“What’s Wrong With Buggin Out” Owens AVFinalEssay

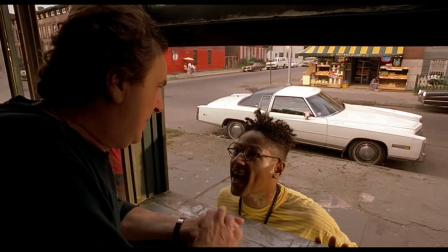us out. We're gonna boycott your fat pasta ass.
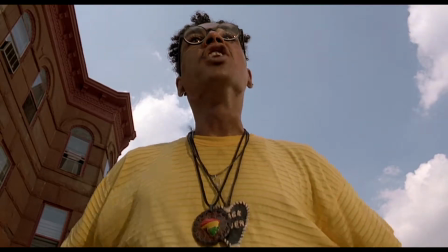Yo!
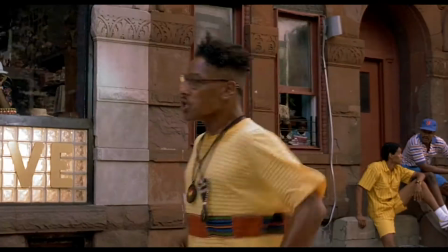Yo!
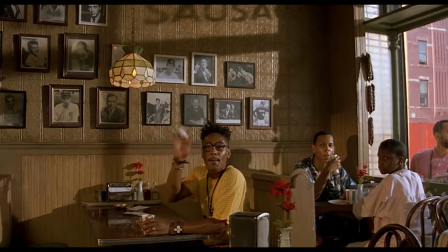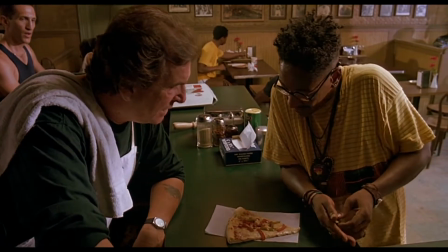Stop with some cheese in that motherfucker, man. Extra cheese is $2.
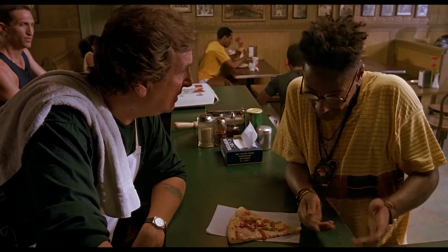$2? Yeah, $2. Hey, you can forget that shit. Fuck you!
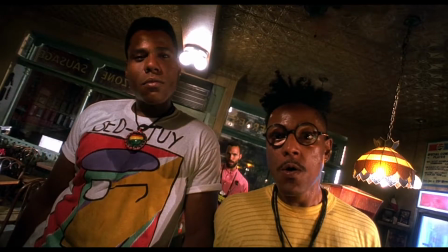Okay, if you've seen Do the Right Thing, it's not hard to come to the conclusion that the character of Buggin' Out is annoying. He's loud, petty, aggressive, and instigator. His name is literally slang for overreacting.
Fuck you!
As we can see.
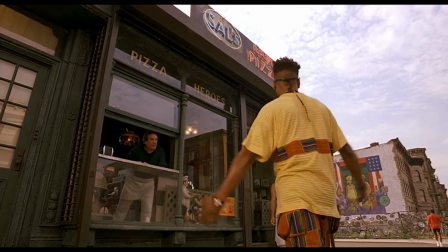I wondered why Spike Lee would include a character that was so over the top and seemed to embody the negative trope of the angry black man.
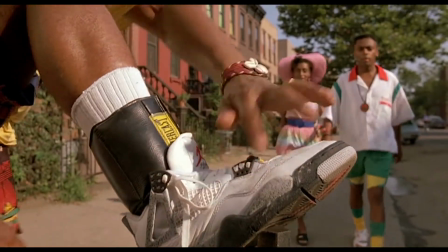Then it hit me. This was on purpose. Buggin' Out was modeled after the caricatures of blacks portrayed in minstrel shows. I know. Buckle up. I have evidence. Let's go. Just like famous minstrel show characters, Buggin' Out is labeled with a reductive nickname that he is only addressed by throughout the film.
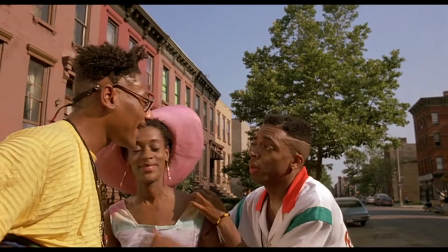Buggin, what's up? Look, Buggin' Out, we're not hanging. Buggin, where the female?
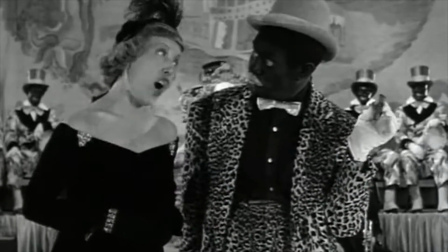You know, Cotton, I'm making a picture called The Lion Tamer. The Lion Tamer?
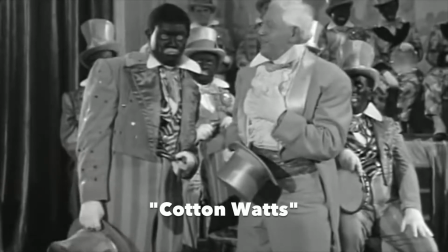Uh-huh. Tell me, Cotton, how do you kiss your girl? Well, first you gotta...
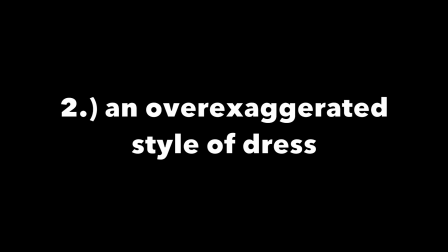Next, if you compare the style of Buggin' Out and classic minstrel show characters, you'll see that they're both dressed in outlandish outfits that would be viewed as stereotypically black for that era.
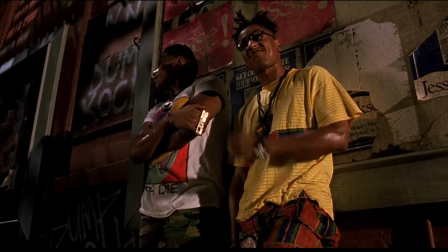Buggin' Out is dressed in bright colors, Afrocentric patterns, and is rocking a black pride necklace if you look close enough.
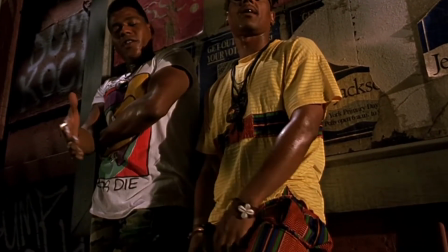He is made to appear as though he's wearing the Party City version of what a black radical would dress as.
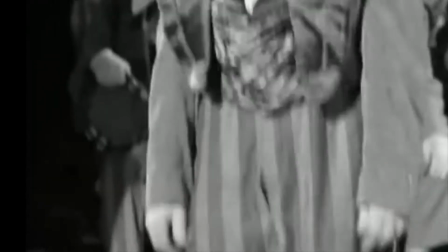The minstrel performer, on the other hand, is conveying blackness through the tribal zebra print of his vest, and he's dressed in an oversized suit that purposefully exudes ridiculousness.
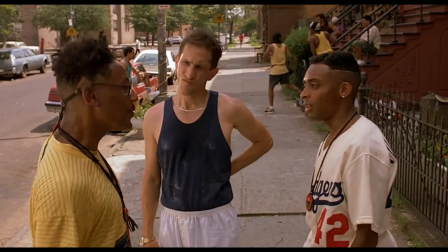Both are dressed in an over-the-top way that makes them appear cartoonish. There's also emphasis on the hair.
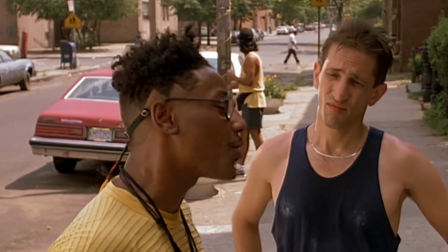Buggin has a zigzag fade that looks purposefully crazy,
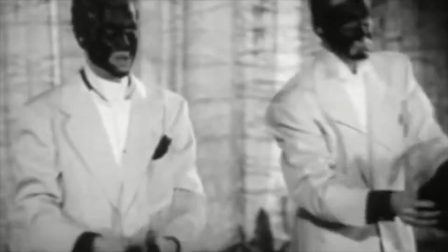and the white performers that are playing black are wearing, quote, nappy afro puffs that would seem wacky for them. And who could forget those eyes, the windows to the soul?
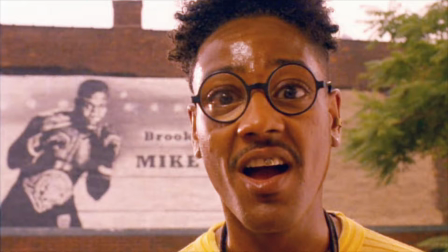Dressing Buggin Out in glasses that magnify his eyes and emphasizing them in every possible close-up shot makes it impossible not to associate it with this.
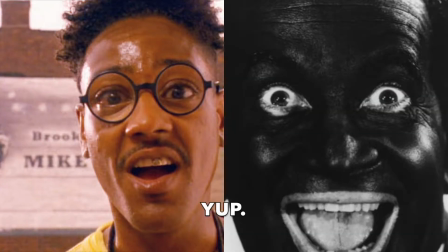The tradition of white minstrel performers making their eyes as big as possible to convey the
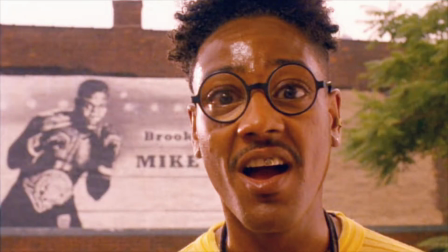supposed irrationality of black anger and the cartoonish nature of blacks that was played for laughs.
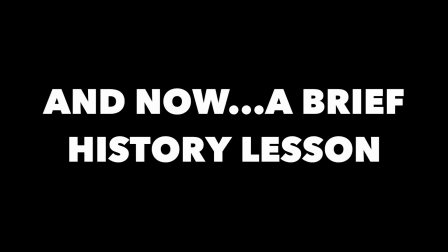Okay, well, no, let's not get me sued. Not entirely.
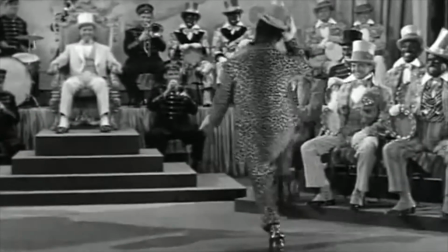So during the popular years of minstrel shows, whites used the medium only as a means to mock the supposed inferiority of blacks.
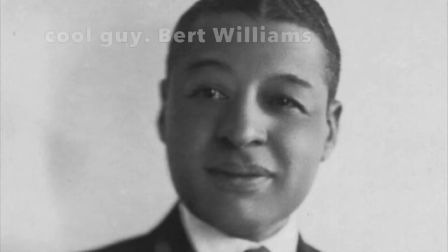However, there were some black performers that performed in minstrel shows as a way to reclaim the mask and point out the inaccuracies of the caricature and the faults of the oppressor. And that is what we around here call badassery. Spike Lee is operating around this tradition. He creates the angry black man caricature of Buggin' Out only to deconstruct it. Buggin' Out's angry, but Spike Lee makes us consider why.
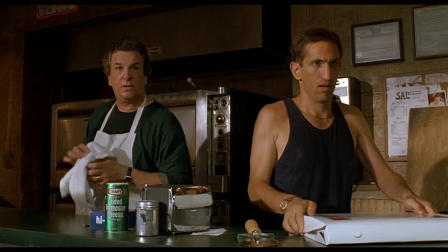How can we get the on a wall here. You want brothers on a wall? Get your own place. You can do what you want to do.
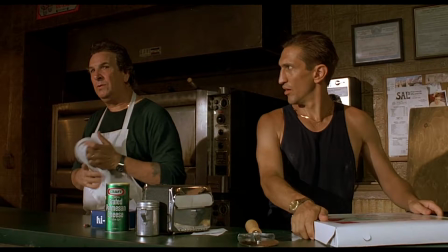Take, for instance, this scene. The audience is initially kind of inclined to agree with old Long Neck Sal. It seems like Buggin' Out's picking a fight. Like, come on, dude, it's a wall. However, when we look at the composition of the shot, we get an idea of the underlying message that Spike Lee wanted to convey.
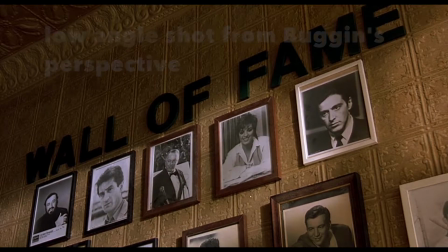The shot transitions from an eye-level shot to a low-angle shot, taken from Buggin' Out's perspective, and we get a sense that this is not about merely the wall in Sal's restaurant.
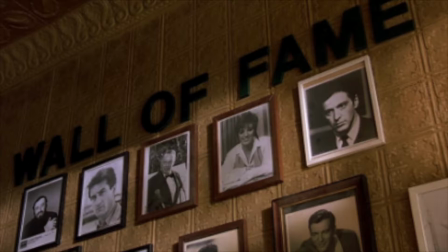It's not about the wall. It's about the powerlessness that Buggin' Out feels as a result of this wall of overwhelming whiteness. So for Sal, the wall is his favorite celebrities that he gets to showcase, but for Buggin' Out,
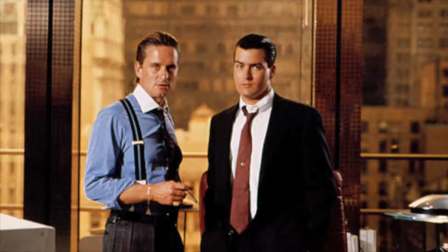the wall represents another instance of him actively taking part in a system and receiving no benefits or representation.
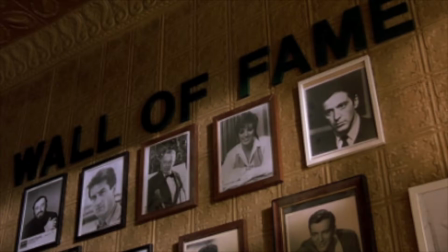Buggin' Out's a part of this country. He's a patron at Sal's. But where's his representation? Where are his brothers on the wall?
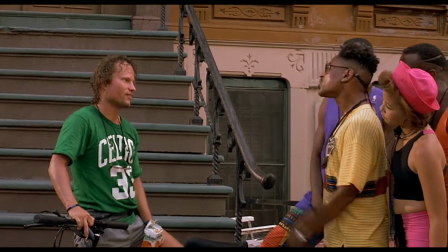I'm in a word is excuse me. Excuse me, I'm sorry. Not only did you knock me down, you stepped on my brand new white Air Jordans that I just bought.
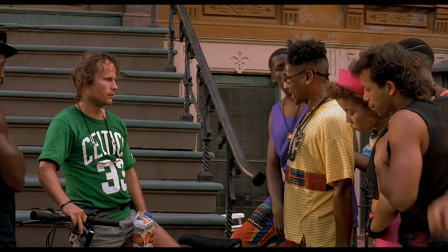And that's all you can say.
Once again, here we go. Buggin' Out's overreacting.
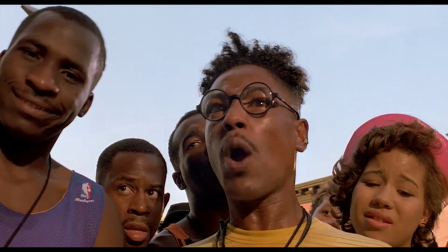I'm sure he'll be able to clean the scratch off of his shoes. But once again, the angles utilized in this shot show Spike Lee's intended message.